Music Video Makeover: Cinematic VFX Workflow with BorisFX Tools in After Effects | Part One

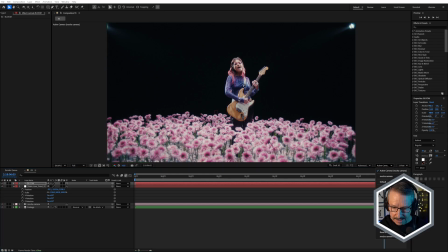(4:08)
And it's going to disappear. If we have a look at the top, we can see, where's the camera?
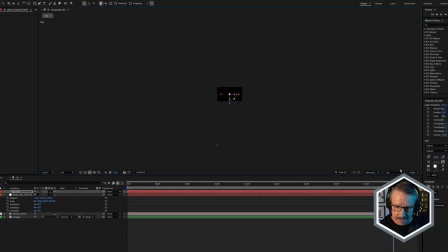(4:16)
There's a camera down there. And the text is kind of in the right place, but we still can't see it. So you could manually drag it into position, but I'm just going to,
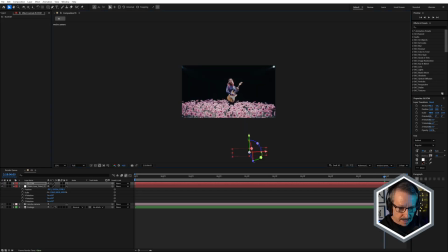(4:25)
so you can just bring it up like that.
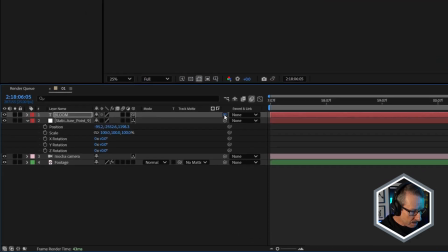(4:29)
But I'm going to just grab the parent pick whip and shift select that null.
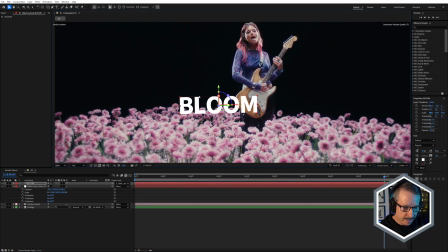(4:35)
And that's going to put it right on that null. So now if I just scale this text up, you can see it's going to be in pretty much the right position.
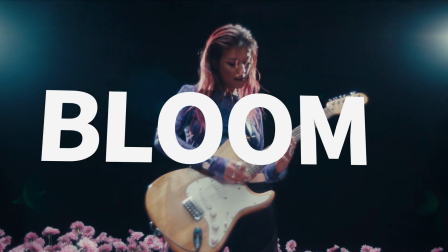(4:42)
So that's generally how I like to position things in 3D space in After Effects. So with the camera solve done, and the text in the correct 3D position, the next stage was to give the text some 3D extrusion and add an environment light and some other lights to help it feel more integrated into the scene.
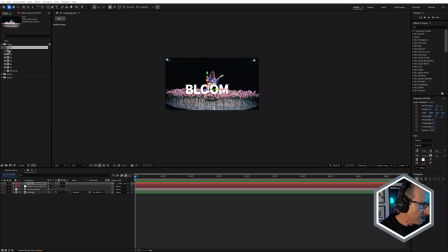(5:01)
So I'll go into Comp 2 for that. And just a quick note, I've actually broken this down into individual compositions just to make it a little easier to understand the different steps, just to make that a bit clearer.
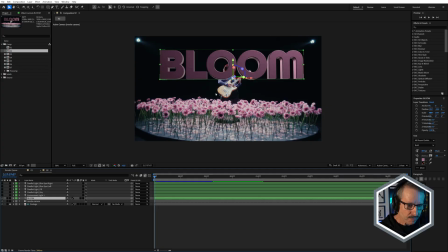(5:12)
Okay, so here's the text, and you can see it's got an extrusion. I've given it this sort of pinky color, just by sampling a color from the flowers. I'm not going to change that now.
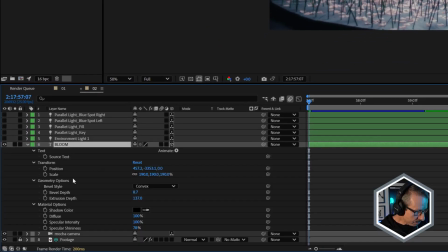(5:25)
And if we just hit U twice on the keyboard, it's got a convex bevel, a little bit of a bevel depth, and just these various settings here. You can take a look.
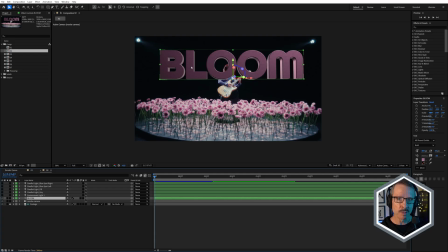(5:37)
And something that I was able to do in this particular look that I wasn't able to do in previous versions of After Effects was to use the footage as an environment map with an environment light, which is really useful.
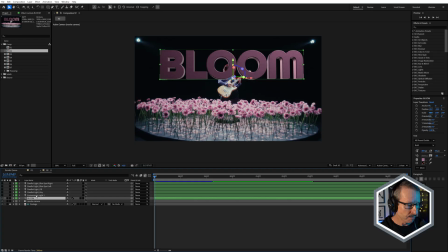(5:50)
Previously, you could only use HDRs, but now it's more flexible. So if I turn on the environment light,
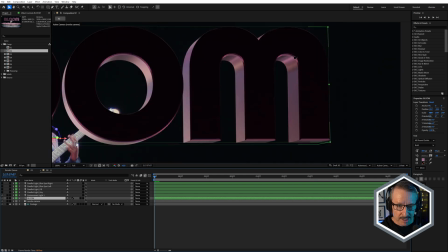(5:58)
it goes quite dark, but you can see we're starting to get some reflections here on the sides.
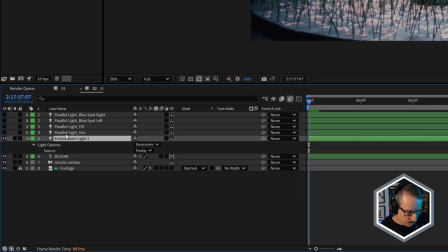(6:04)
And I'll just press U with the environment light. And you can see under light options under source, I've chosen footage.
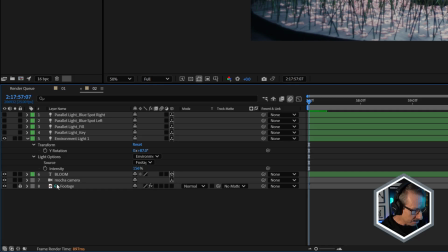(6:15)
So we're using the footage layer as the environment, and we get this little environment icon there.
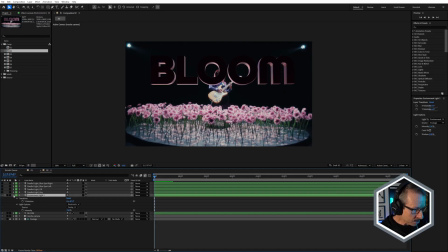(6:22)
And why that's good is because
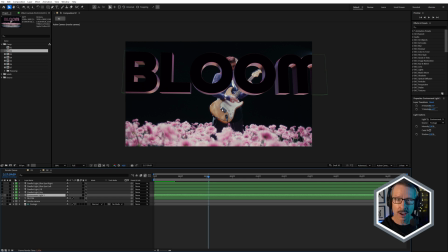(6:27)
not only is it picking up the color of the footage, on which it's overlaid, but it's also picking up some of the movement.
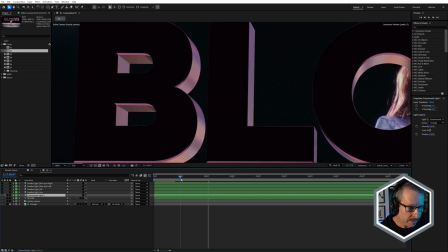(6:36)
We're getting some movement in the sides of the text, like that.
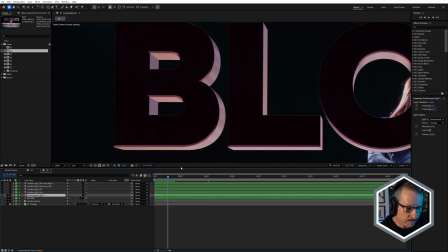(6:42)
You can see how that is actual movement there. So I really like that new feature.
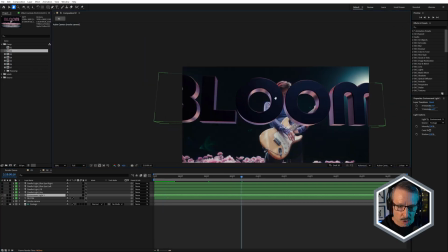(6:46)
It's nice to be able to more realistically integrate
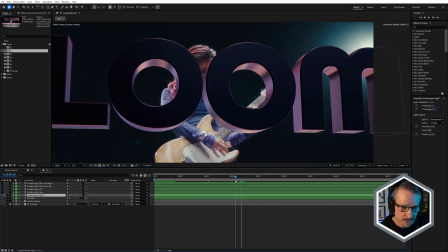(6:51)
3D into 2D shots by using that shot as the environment map.
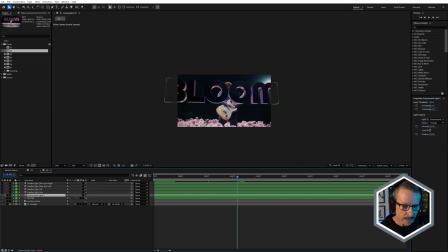(6:59)
Very nice. But it's quite dark at the back.
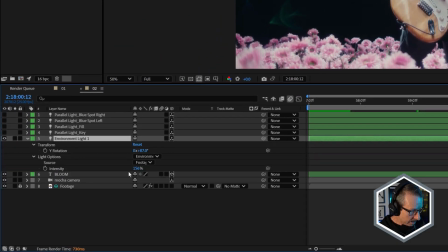(7:04)
That's because you can see I've rotated the light.
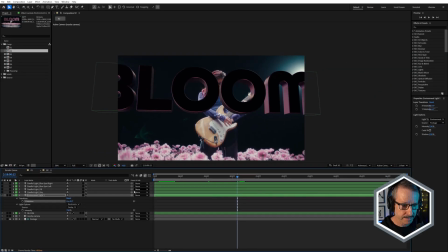(7:08)
If we take it back to 0, it's a little dark there. And I've just rotated a little bit. If I go too far, we're going to blow out the front a little bit. And I wasn't quite getting the look that I wanted.
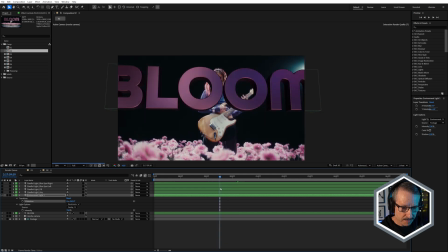(7:29)
It's a little blotchy, a little patchy. So I'm just going to undo that. I chose 87 degrees there just to give me a lot of
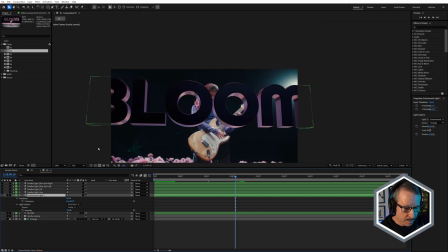(7:40)
value in the sides of the text, but I've used other lights to light the front of the text. So we've got a parallel light key. Just turn that on.
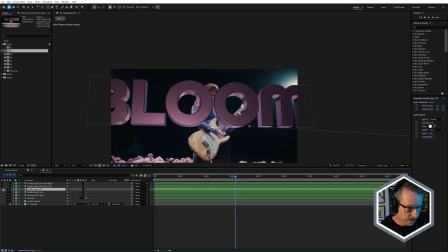(7:49)
So that's going to light it from the left-hand side, and we've got a parallel light fill, just filling in some of those darker areas on the right-hand side. And let me just solo the footage again. Remember, we've got these two spotlights here.
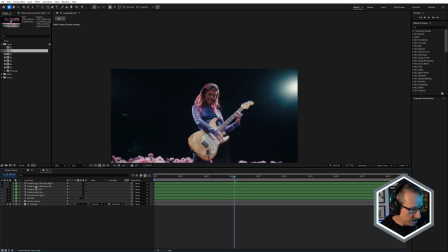(8:05)
So I wanted to kind of replicate those with After Effects lights by using a parallel light blue spot left and blue spot right.